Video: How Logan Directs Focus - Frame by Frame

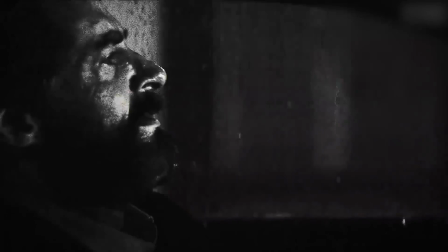4:06 These are the areas that will draw your viewer's attention first,
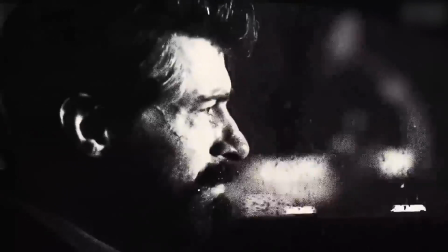4:10 so you can use these values to guide your viewer's eyes through your compositions.
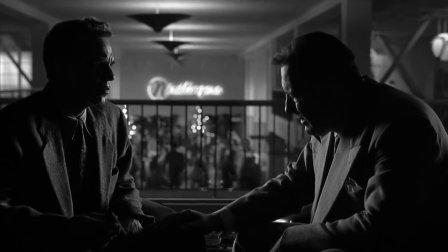4:16 Now I know, for something called black and white this subject is surprisingly complicated and trust me that is just the tip of the iceberg.
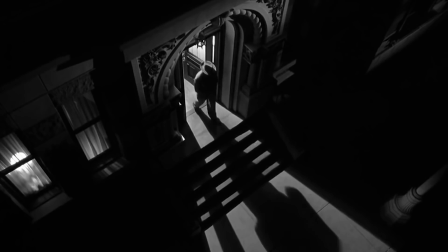4:24 But let's recap. In black and white, contrast and dynamic range are two ways to create compelling imagery.
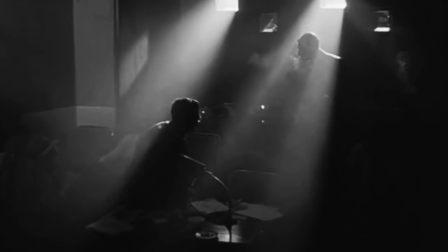4:31 A filmmaker should also use their clean black blacks and whites to direct focus through their frames. Now, I am sure director James Manigold and his DP John Matheson have forgotten more than I will ever know about black and white.
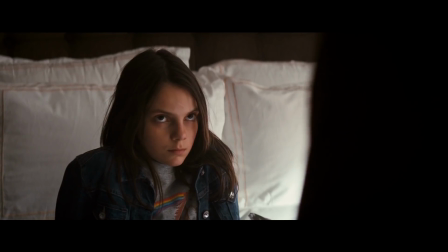4:46 They also know something else, that even comic book fans have had enough with big budget superhero CGI f***athons.
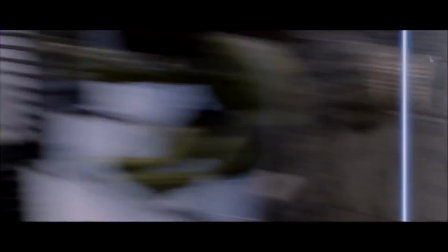4:53 Forget your mind-numbing set pieces and your brand analysis. Moviegoers just want films that have stories worth telling.
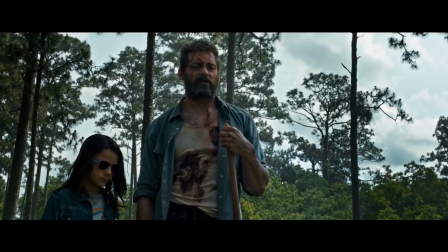5:01 And Logan's Last Ride, if it's anything at all, it's certainly that.